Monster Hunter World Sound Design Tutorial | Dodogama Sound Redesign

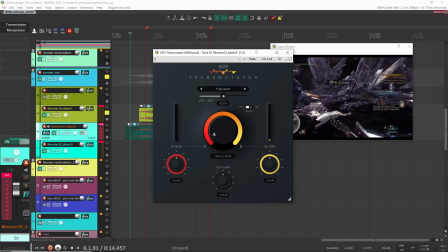(29:01)
Again, I think these are the exact same settings, and I might have modulated the wheel. I think I did.
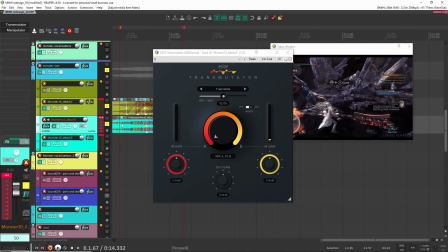(29:07)
Yeah, so I'm modulating the wheel here so that it starts off with just the growl here, and then it slowly moves into the airiness and then back into the growl. So the
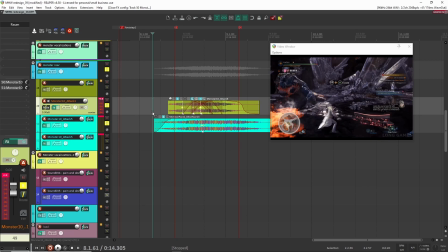(29:21)
airiness is very subtle, and it's never like overtaking the sound, right? But it is present and it is there. So again, same settings here, same ROM reverb settings. Everything's the same, even manipulator is the same. The only thing I did here is I like it looks a little bit crazy, but for this file, I kind of like cut it multiple times so that I could elongate it and make it feel a bit more natural.
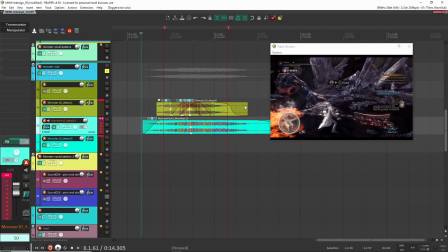(29:40)
So that's what I did here. So it looks kind of funny, but yeah, I just kind of crossfaded it a bunch of times just so it would make it longer.
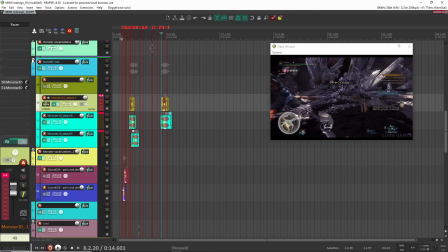(29:52)
All right, so with that, I think those are the main like monster roars.
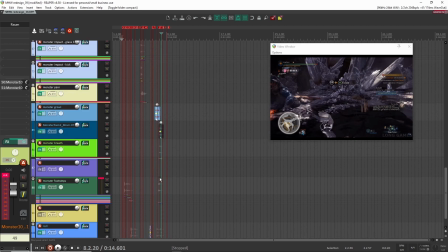(29:57)
There was a few other monster vocalizations that I had, especially for like down here.
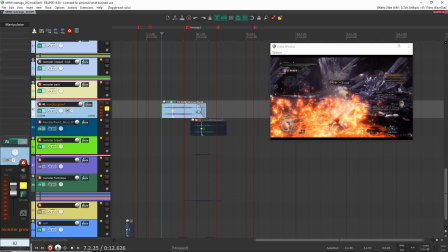(30:05)
But these are like mostly like just kind of dragged and dropped in. So this is from, again, my monster pack, and I put down manipulator here just to drop it by 11.
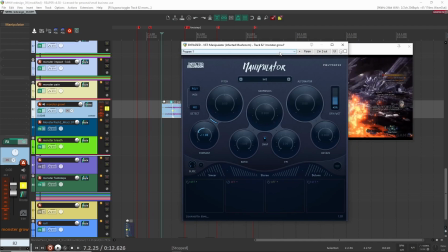(30:13)
So if I have this off, it sounds a little bit too humanistic, and I wanted something a bit deeper.
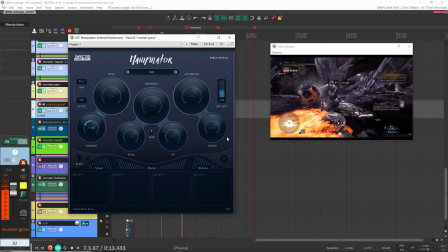(30:20)
So with this on, and I have 45% mix, right, you get this lower pitch growl.
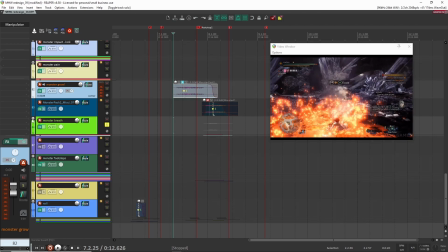(30:27)
Let's see what else. I had some monster breathing sound here. Let's have a listen to this.
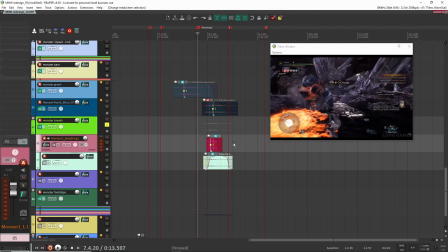(30:32)
And this is the sound of the breathing right before he's about to do his long, big roar.
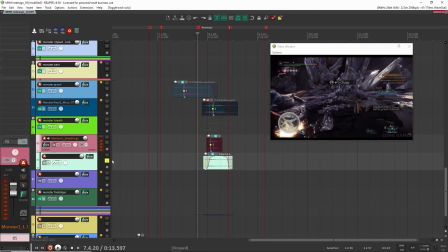(30:39)
So this is the sound. This is a low, like, grunt. This is a higher frequency hiss.
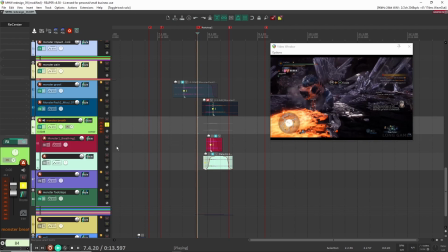(30:47)
So I mix these two together, and this is what we get. Again, here, I'm just using recenter just to kind of position it. Nothing special. So all together with these...
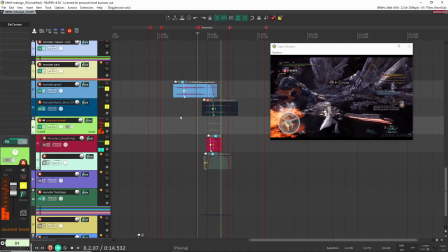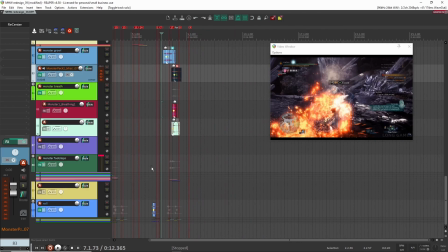(31:07)
So those are the monster sounds there. So, and that's pretty much it, I think, for the monster growls and monster vocalizations.
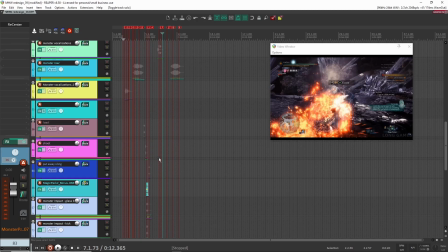(31:15)
So you have the two roars and then the breathing and stuff here.
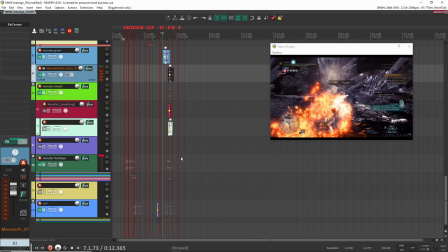(31:21)
All right, for the last part that I would like to show and go over for this video here is, for the monster anyways, is when it's spitting out fire.
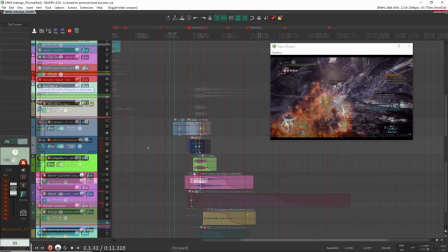(31:29)
So let's have a look at that here. All right, so for this one, I called it the lava attack.
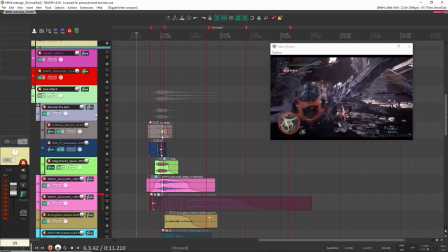(31:35)
And this one was fun. I actually used some weird samples for this one. So, or samples I wouldn't have thought to use, but here we go. So again, just really quickly, recenter just to position the sound, nothing special. Okay, let's go over each of these one by one here.
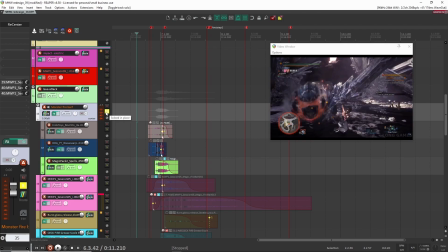(31:51)
Let's play it all together. That's kind of like the shot when he's shooting out the lava, but then with all the other layers.
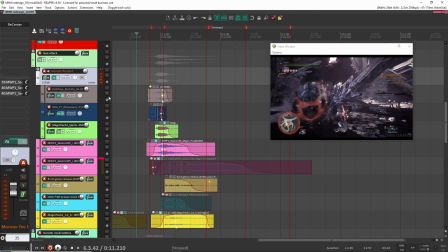(32:02)
Right, so that is the lava like shot. So yeah, so this here is just the spitting out the lava. And let's have a listen to what I did here.
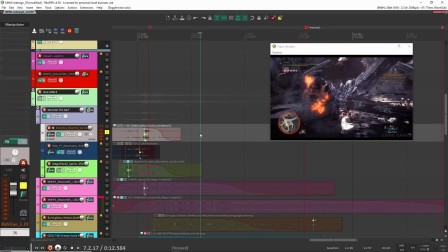(32:18)
So this sound here is interesting because I think this was like some organic hits that I did,
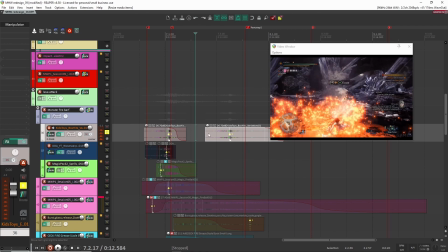(32:23)
like a bunch of like toys that I hit around the house, and then I kind of layered them together, and this is the sound I got. So if I take off the processing on here, this is the sound. Right, that's the sound file.
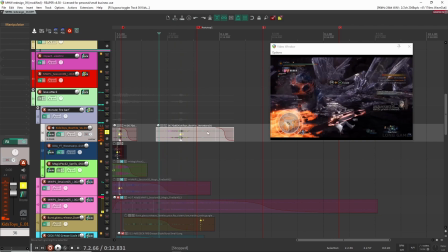(32:33)
It's just like a bunch of toys and things that I layered together and put into a file.
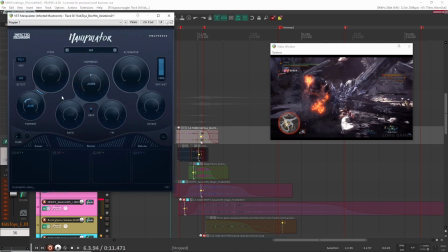(32:39)
But with manipulator on here, I was able to bring it down by 9, and it just sounds like a nice,
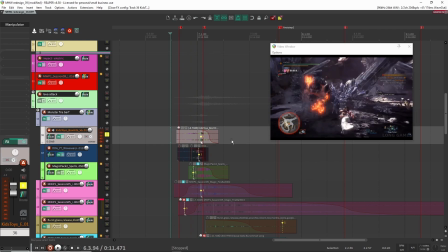(32:47)
like a, I don't know. I felt like it worked. Like it wasn't noticeable that it was toys or anything like that anymore, and it just had this nice flow to it in terms of like spitting out something. It especially had that growling quality to it. So that's why I used that in here. Next, I had this layer here.
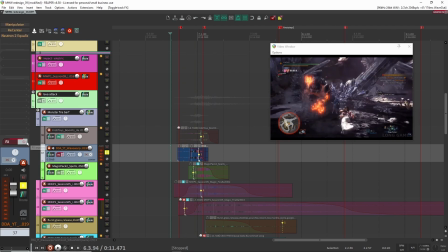(33:06)
Let's take off the processing.
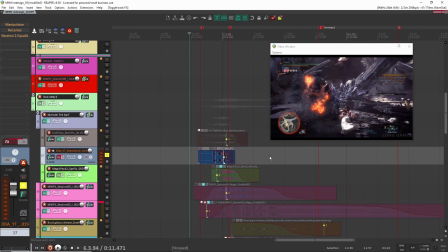(33:12)
And this, I think, was just a whoosh. It was like this sci-fi whoosh sound that I had. So I took the same sound twice, duplicated it, and then crossfaded it in a really weird way. But basically, just to kind of match the image. And then I just did some processing on it.
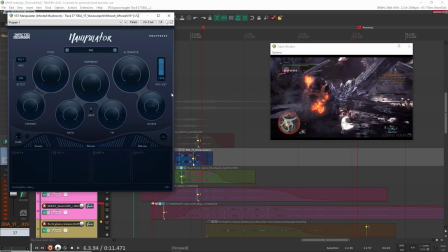(33:29)
So let's have a listen here. First one was manipulator here, and it doesn't look like I'm even doing anything.
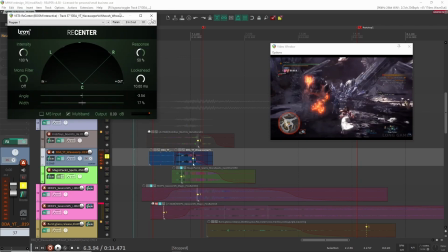(33:36)
Yeah, I don't know why it's on there. Recenter, just to put in the stereo field, and then this one.
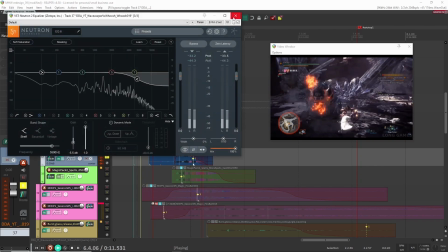(33:43)
Just taking off some of the highs because it's a bit bright. Together.
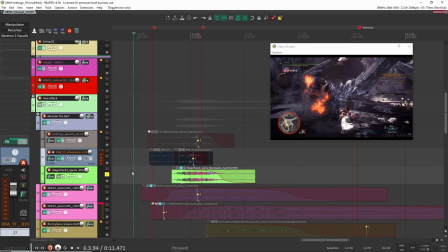(33:50)
Okay, so that is the sound so far. Then I decided to add this spell sound.
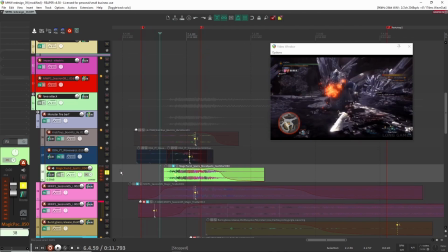(33:57)
So this is from my spell pack. It sounds like this. So if I take it all the way out here, that is the sound. So all together with these 3 layers, now we have this.
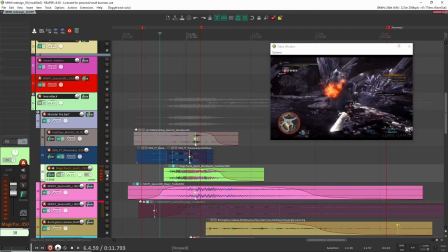(34:15)
Right? It's just kind of this lava puke, which I called here lava barf sound.
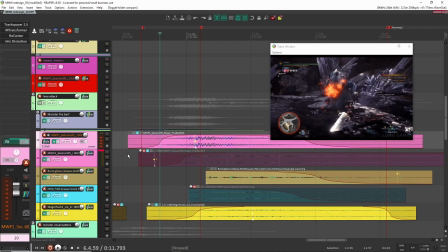(34:21)
Okay, so that is the layers here for the shooting. After that, we had these layers here, and this was more like the fire layers.
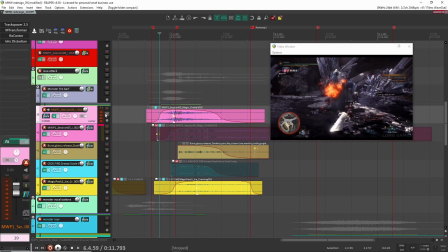(34:27)
And actually, I only used 2 here. So the first one was this one here.
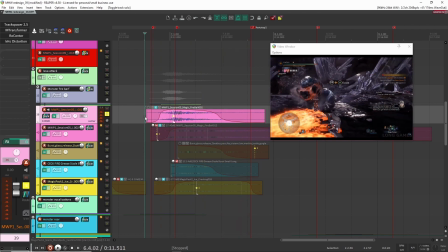(34:33)
And this is a fireball sound that I created. If you want to see a video about it, I'll put it in the cards above. But basically, I used some rain recordings to create this and added some distortion and things like that to create the sound.
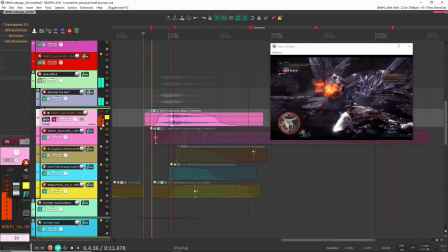(34:44)
But yeah, so let's go over how. So that's the fireball sound part. is very bright and yeah, a little too fiery rather than lava. So I did some processing here on here. So let's have a listen.
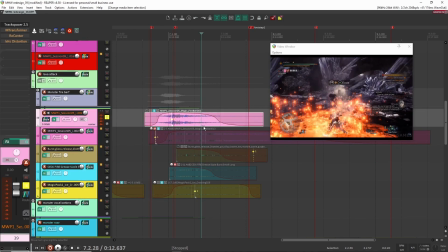(34:58)
Track spacer, so this is probably just a mask with this, or maybe even with the barf, I don't remember.
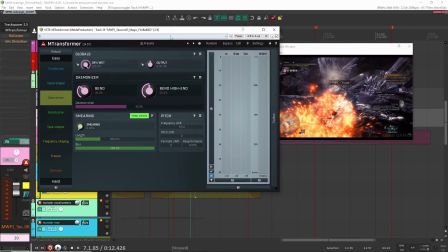(35:05)
Next we have transformer here, M transformer, and I'm using demonizer preset here.
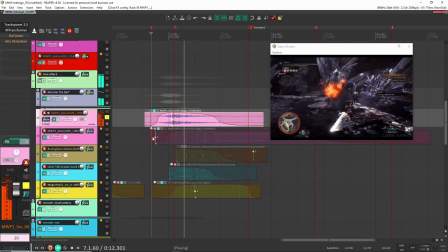(35:13)
So it just makes it really deep. So it just pitches it down quite a bit.
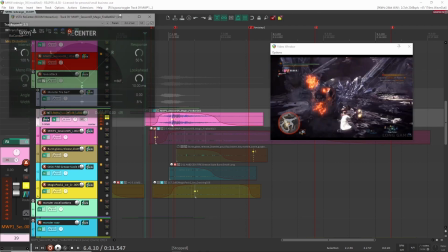(35:21)
So that's the sound now. Next, recenter again, just to make it really narrow, and a bit of distortion here.
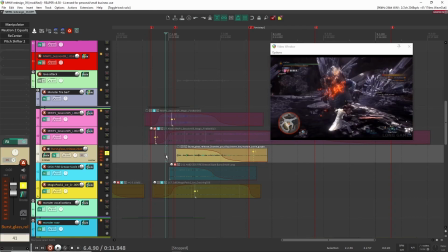(35:34)
So that is that sound. Next here, I had, this is a sound I just kind of dragged into here. Let's have a listen. I wanted to get some sort of like gargling sound or like water bubbling sound to have that lava sound, that lava quality.
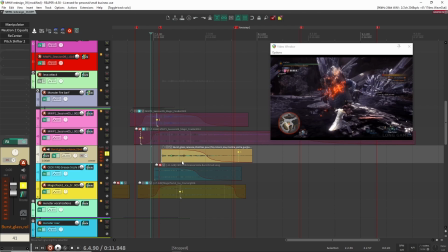(35:49)
So that's what this layer here, that was my intention with this layer. I don't know if it actually came across or if I even needed it, but that's what this layer was for. So it's this like glass, pouring glass thing, or like an ice cube in a glass.
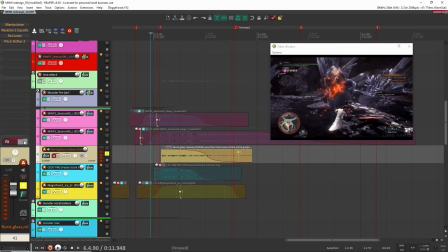(36:03)
This is from a library. I didn't actually record this one. Right, and then with the processing on here, some manipulator, quite aggressive.
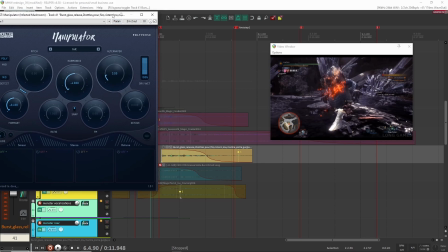(36:12)
I brought format down by 24, harmonic 4, alternator 3. Right, so it's quite aggressive.
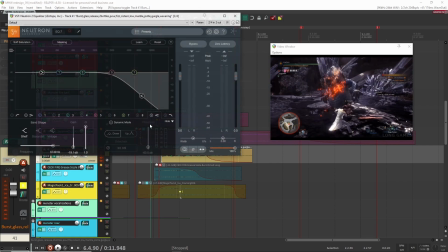(36:21)
Really changes the sound. But it's a lot more gargly this time.
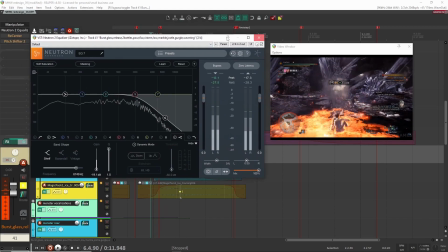(36:24)
I removed some of the highs. Recenter just to position it, narrow the field again.
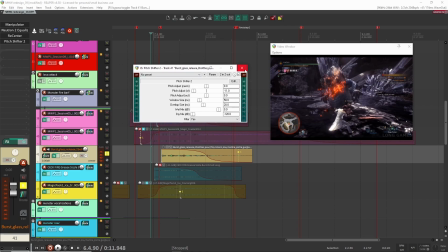(36:32)
And then here with pitch shifter, I brought it down 11 semitones. So altogether.
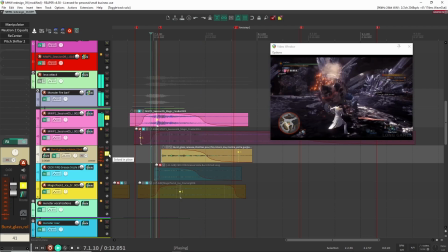(36:41)
So if I didn't have it, it's okay. I'm with it. Yeah, it's barely noticeable.
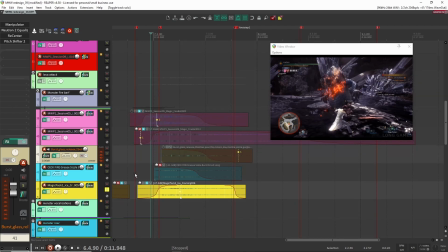(36:48)
It's just like a touch of detail here, I guess. All right, let's have a listen to this one.
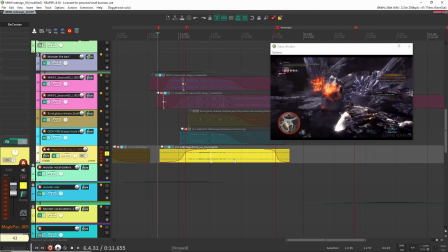(36:55)
This was a ice cracking sound from my Magic Pack. I just wanted to have some sort of fizzing sound or crackling sound. I had a hard time finding something, and then I decided to stick with just this ice sound because altogether, like with the other sounds, it kind of just layered fine.
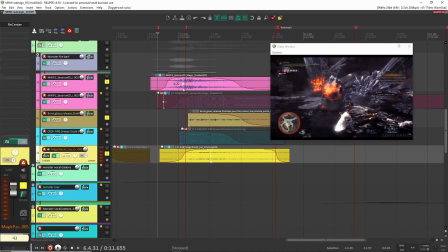(37:11)
Right, it kind of sounds like this fire crackling sound with these other layers. If it was by itself, it kind of sounds funny, but with the other ones, I thought it worked okay.